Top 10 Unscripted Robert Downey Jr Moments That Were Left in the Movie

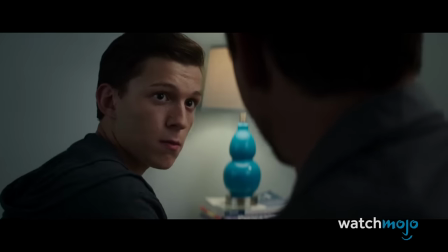241s
Except it was more that Holland forgot his blocking, so RDJ corrected him both in character and as an actor, then continued the scene.
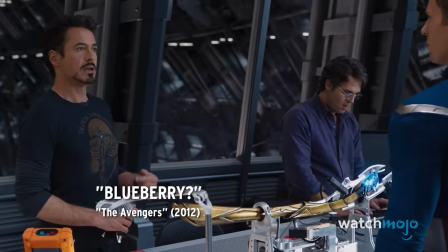250s I'm gonna pretend you didn't say that.
Number 7, Blueberry, The Avengers.
His secrets have secrets.
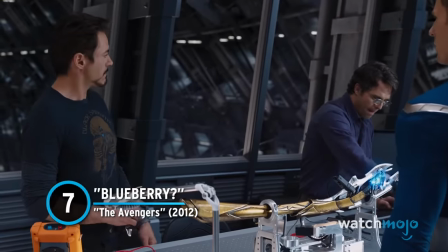256s It's bugging him too, isn't it?
Tony Stark loves his food.
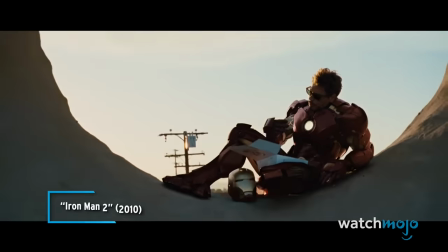259s
Whether it's cheeseburgers in Iron Man 1, donuts in Iron Man 2, or blueberries on the helicarrier in the Avengers.
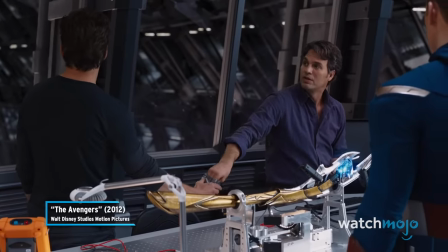267s Even if Barton didn't tell Loki about the tower, it was still all over the news.
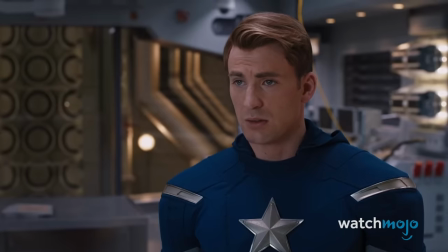271s The Stark Tower.
The last one, however, gains a distinction by being less of a character choice and more of an actor being mischievous.
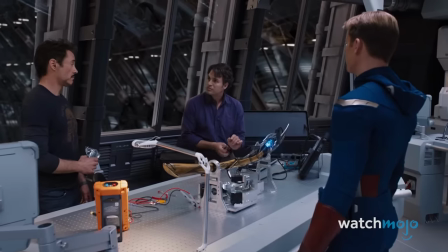279s
The moment where Stark offers his fellow Avenger a blueberry was not in the script, nor was the act of even eating them.
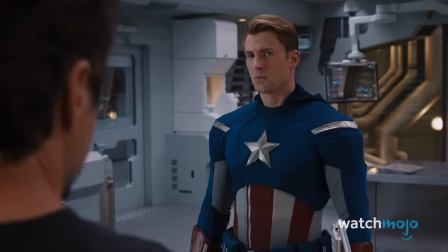286s
Apparently, RDJ was simply hungry and managed to smuggle a packet of fruit on set and hide them in the elaborate lab design.
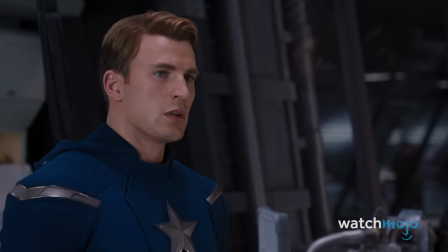293s
Then, as cameras rolled, he tucked in. And since it seemed like such a Tony Stark thing to do, it remained in the film.
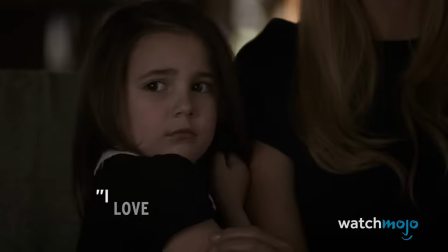299s In a few hours, I'll know every dirty secret S.H.I.E.L.D. has ever tried to hide. Blueberry?
Number 6, I Love You 3000, Avengers Endgame.
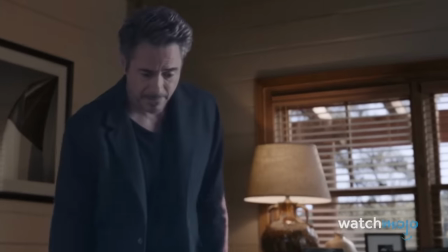307s
We have to address it. The moment that broke everyone's hearts. I Love You 3000.
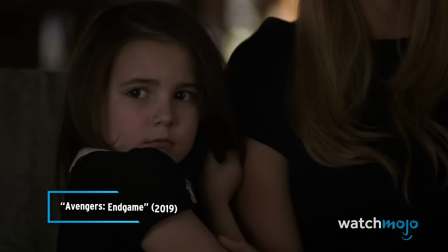313s I Love You 3000.
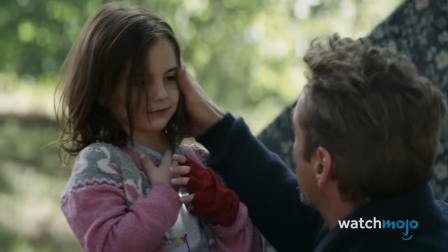317s
Yes, there are rumors about much deeper meanings relating to the overall runtime of Marvel movies, but that's just a coincidence.
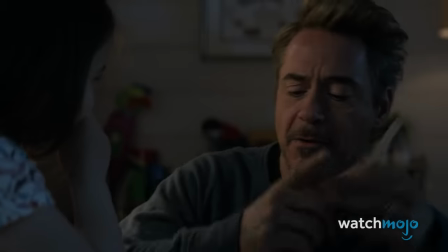323s
During Avengers Endgame, while Tony puts Morgan to bed, he tells her that he loves her tons, which is how it was written in the screenplay.
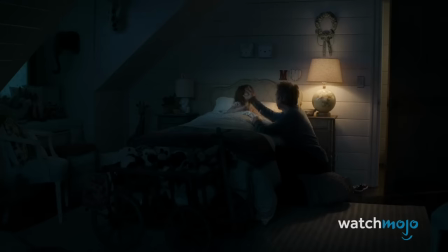330s
The same script was supposed to have Morgan say the same in return. However, to add a little naturalness into the scene, Downey Jr. suggested the new line based on how his own children reply to him in real life.
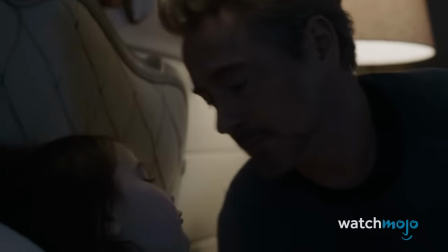342s Love you tons. I love you 3000.
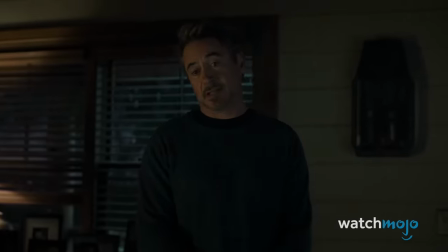348s
The result is an amusing exchange between Pepper and Tony in the following scene, a finale line, and floods of tears.
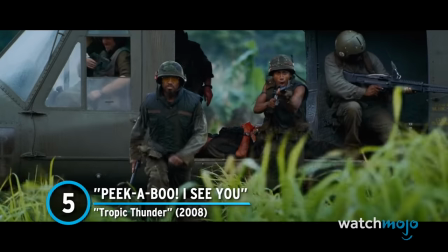355s
Number 5, Peekaboo, I See You, Tropic Thunder.
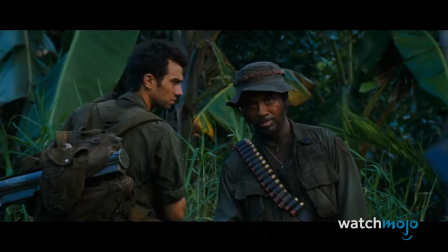359s
Just like much of the rest of the movie they're filming in the action comedy, the real-life actors of Tropic Thunder took a lot of liberties with the script.
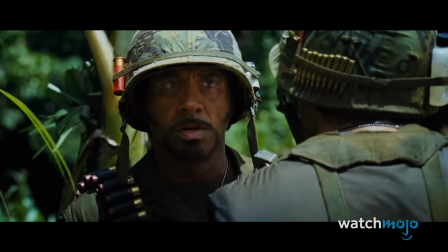366s
So much so that to describe the screenplay as anything more than a general set of scenarios might be going somewhat overboard.
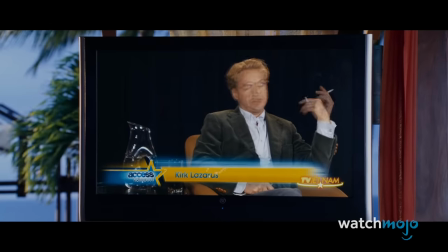374s
Robert Downey Jr.'s Kirk Lazarus is probably a character that moviegoers will never see the likes of again.
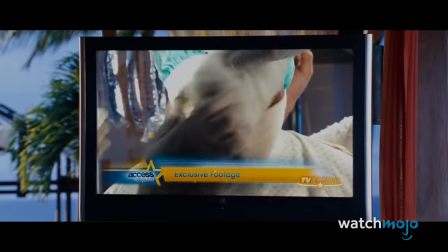380s Lazarus underwent a controversial pigmentation alteration procedure in order to play the platoon's African-American sergeant, Lincoln Osiris.
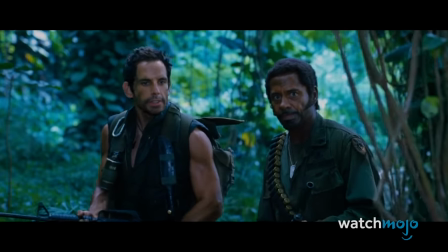389s Yeah!
He's an American actor playing a white Australian actor who surgically alters himself to look like his on-screen black counterpart,
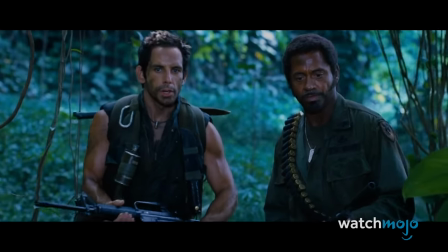398s
in a parody of actors who take themselves and their method far too seriously. All directed by Ben Stiller.
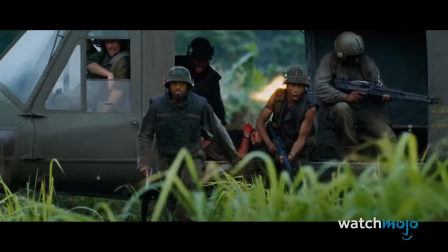404s You're Australian! Be Australian!
There was lots of unscripted material, but chief among them is this line from Robert Downey Jr.
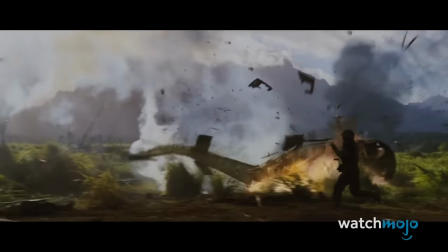417s
Beyond the improvised one-liner and diving forward role, the accent is completely hilarious.
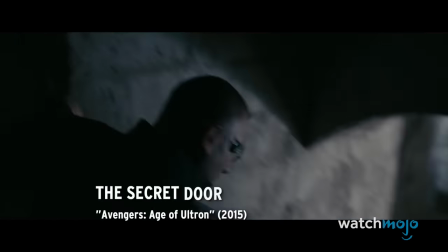423s I think I might be nobody.
Number 4, The Secret Door, Avengers Age of Ultron.
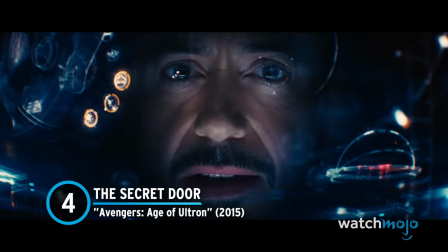429s Guys, stop. We gotta talk this through.
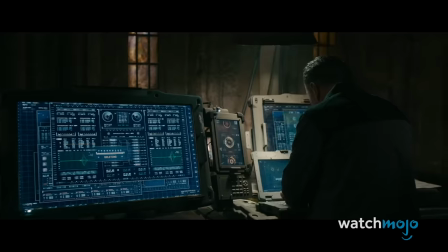435s It's good talk. No, it wasn't.
While it's common knowledge that the Iron Man actor is encouraged to be fast and loose with the Marvel movie scripts,
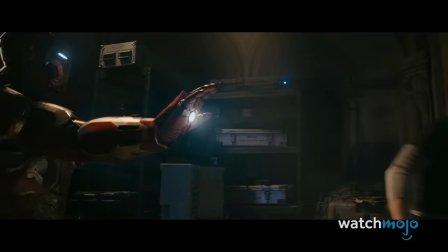443s
this entry marks an instance where a change had to be made in post-production. The bulk of the line, "Please be a secret door," was, by all accounts,
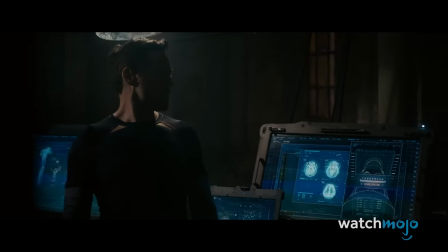451s
purely RDJ's on-set creation of making even the mundane action of finding a hidden door look rather amusing.
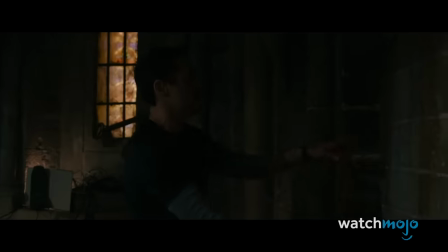458s Please be a secret door, please be a secret door, please be a secret door.
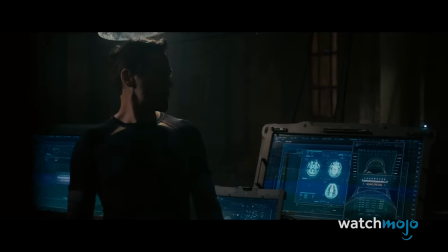460s
Meanwhile, the gleeful little yay that follows came at the suggestion of Age of Ultron's executive producer Jeremy Latcham,
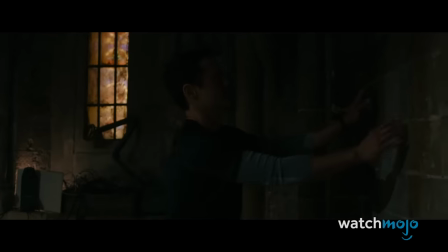467s
and was inserted into the film as part of the edit.
Yay.
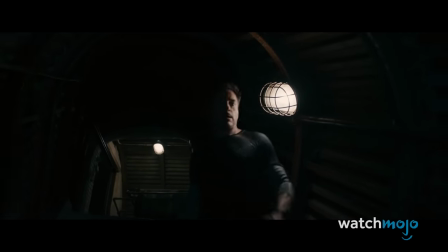472s
That little moment has since reappeared as part of memes worldwide. Number 3, creating a new scene, the Galaga guy, the Avengers.
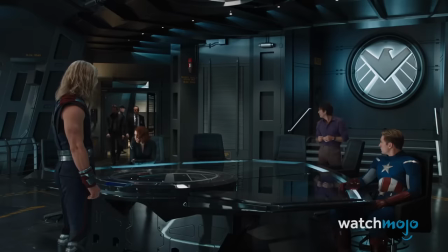481s Iridium, what do they need the iridium it's for? It's a stabilizing agent. So I'm just saying, pick a weekend, I'll fly you to Portland.
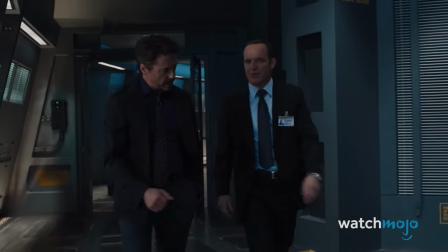487s She's love lines.